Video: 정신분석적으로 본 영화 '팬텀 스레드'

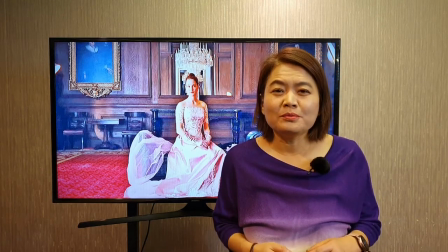6s
안녕하세요. 심영섭입니다. 오늘 유튜브 주제는 정신분석학 관점에서 본 영화 분석인데요.
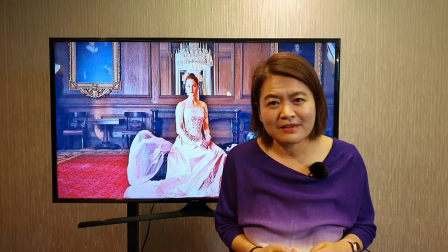13s
바로 2017년도 폴 토마스 앤더슨 감독이 만든 영화 팬텀스 레드입니다. 감독 폴 토마스 앤더슨은 미국을 대표하는 거장 감독이죠. 그는 PTA라는 약어로 불릴 정도인데요. 부기나이트, 매그놀리아, 네오 윌 비 블러드, 마스터 등 내놓는 작품마다 걸작을 양산하는 명장 중에 명장이라고 할 수 있겠습니다. 영화 팬터스레드는 드레스 디자이너와 그의 연인이자 모델 간의 수년에 걸친 사랑과 애증의 관계를 다루고 있는데요. 그런데 미국 감독인 폴 토마스 앤더슨 감독은 1950년대 그것도 영국 런던을 배경으로 한 영화를 만들고 싶었을까요?
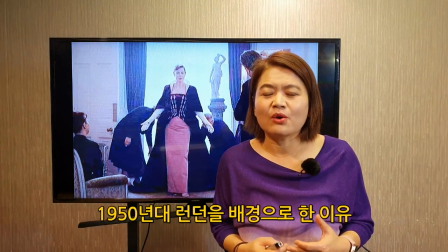60s
저는 이 영화가 고풍스럽고 스타일리쉬하고
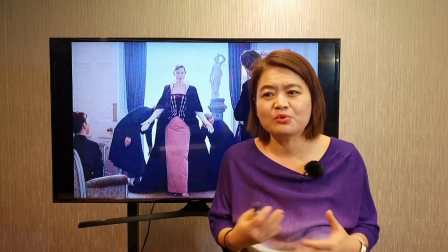64s
주인과 하인이라는 기존의 계급 구조를 뒤엎는 면이 있는 영화라는 생각을 했어요.
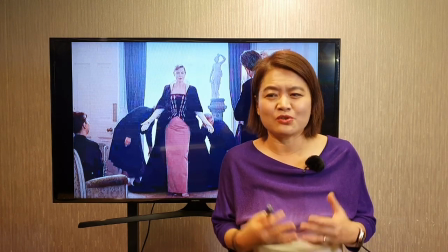70s
게다가 가장 중요한 장치 중 하나가 바로 이 드레스인데요.
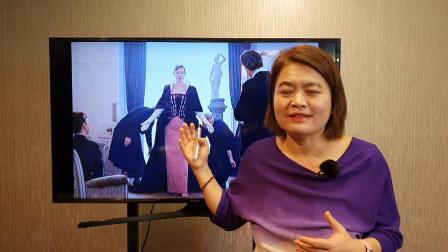75s
이런 귀족 드레스 같은 소재와 잘 어울리고 보수적이고
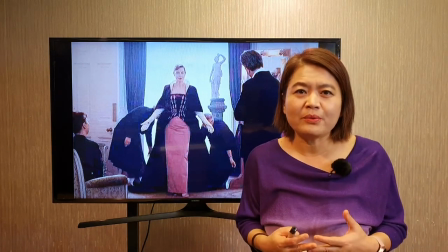81s
탐미적인 느낌이 나는 그런 배경이 1950년대이고 또 런던이 아닐까 싶습니다.
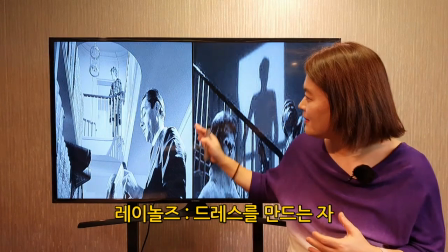88s
특히 이 계단을요, 이렇게 여기도 계단이 있고 여기도 계단이 있잖아.
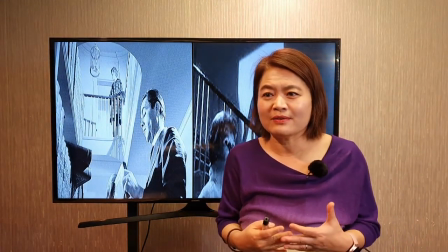93s
이 계단을 권력의 구조로 활용한다던가 이 주인과 하인의 뒤바뀌는
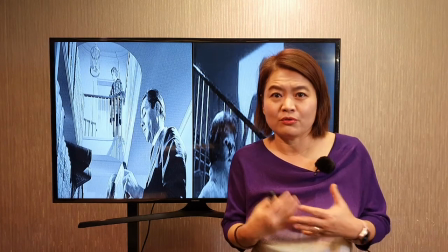98s
그런 권력의 문제를 다룬 그 유명한 영국 영화 조셉 로지 감독의 서번트,
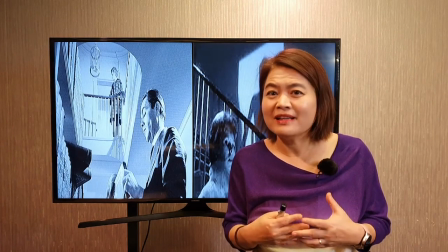104s
하인이란 영화에 맥을 잇는 영화가 아닐까 싶어요.
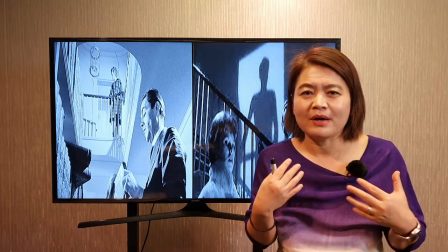108s
그래서 더욱더 어떤 영국 영화의 어떤 그런 느낌이 나는 그런 면도 있는 것 같습니다.
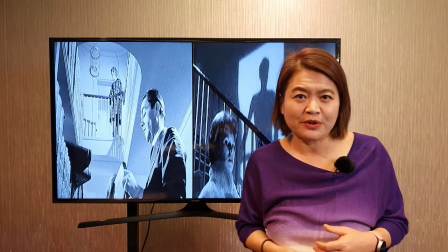115s
그럼 본격적으로 영화 내부로 들어가 볼까요?
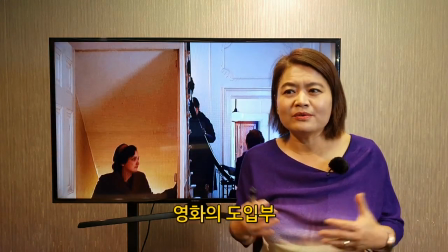119s
일단 영화의 시작은 디자이너 레이놀드 우드콕의 일상적인 아침으로 시작을 합니다.
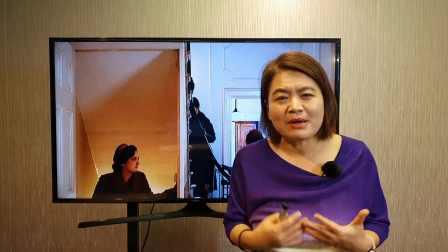125s
아침마다 수염을 깎고 코털을 다듬고 양말과 바지를 순서대로 입고 한 계단 한 계단 내려오며 재단사들에게 일일이 이름을 부릅니다.
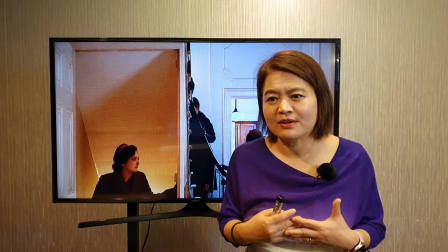137s
이 채광이 들어오는 성당의 지붕 같은 사무실에서 아주 이 고풍스러운 이 계단에 지금 이렇게 재단사들이 올라가면
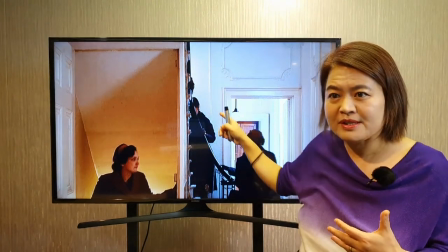146s
우드콕이 레이놀즈가 이렇게 내려오면서 이 재단사들의 이름을 호명하는 것이죠.
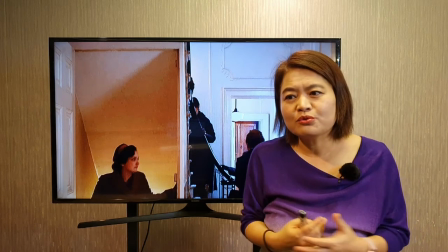152s
이 첫 장면은 레이놀즈 우드콕에게 여성의 드레스를 짓는다는
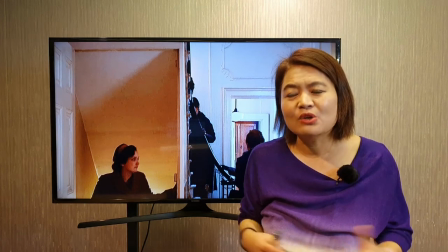157s
것이 단순히 생계수단이 아니라 종교의식에 가깝다는 것을 의미하는 것 같습니다.
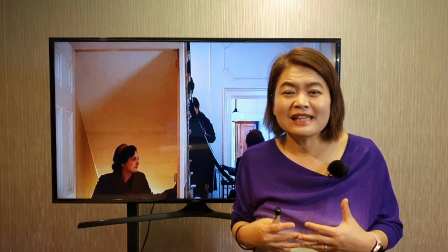163s
마치 천국의 제사장이 하늘의 천사를 일일이 헤아려 보는 아침 조회의 풍광처럼 보이죠.
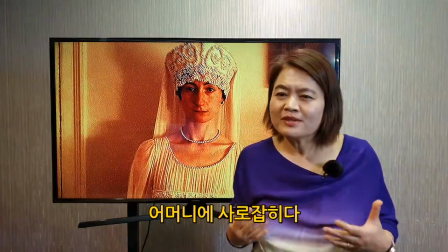173s
또한 정신분석학적 관점에서 보면 이 레이놀즈는 평생 어머니와 어머니의 유령에 사로잡혀서 사는 사람입니다.
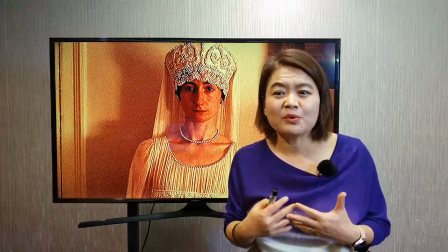182s
이성의 어머니를 마음에 품고 사랑하고 동성인 아버지와
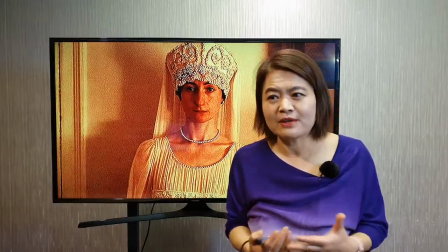186s
경쟁한다는 그 유명한 지그문트 프로이드가 주장한 게 웨이디프스 컴플렉스라는 건데요. 이 웨이디프스 컴플렉스에 딱 맞는 인물이라고 할 수가 있죠. 레이놀즈의 어머니는 드레스를 만드는 사람이었고요.
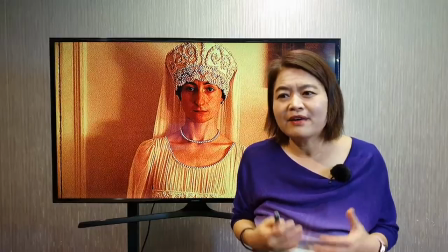200s
아버지가 죽은 후 레이놀즈가 16살 때 재혼을 한 후 사망을 합니다.
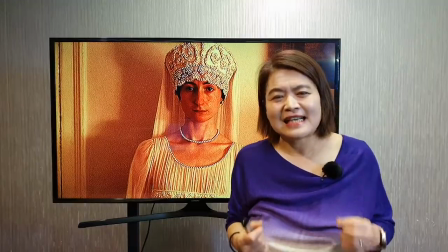206s
그는 어머니의 머리카락을 자신의 옷솔기에 비밀스럽게 밀봉하고요. 어머니의 사진을 품 안에 넣고 다닙니다. 물론 어머니에게 일을 배웠고요.
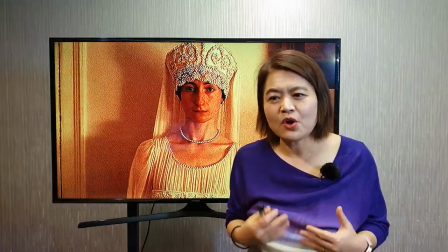219s
16살에 재혼하는 어머니를 위해 처음으로 웨딩드레스를 만들었습니다. 그는 생시에도 어머니의 유령을 보고 어머니의 냄새를 맡는 것이죠.
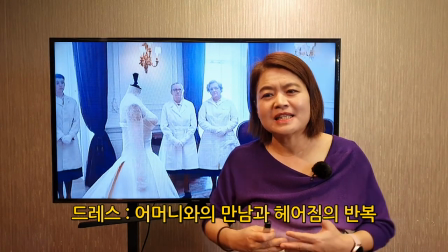232s
그래서 그에게 드레스를 만드는 것은 어머니에게 자신의 영혼을 헌납하는, 봉헌하는 행위와 같은 것입니다.
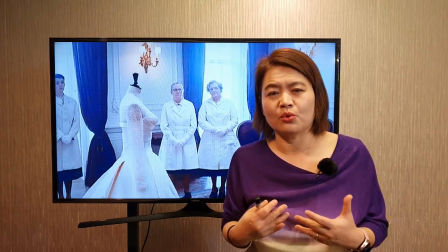240s
그러나 그것은 동시에 그에게 무의식적인 고통, 어찌 보면 죽음과 같은 고통을 일으키죠.
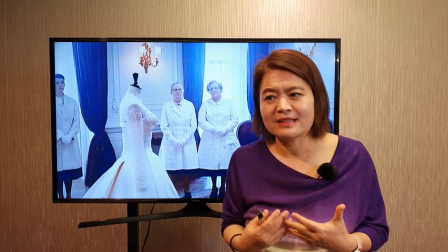248s
왜냐하면 정성스럽게 만든 드레스, 즉 어머니를 다른 사람에게 보내야 합니다.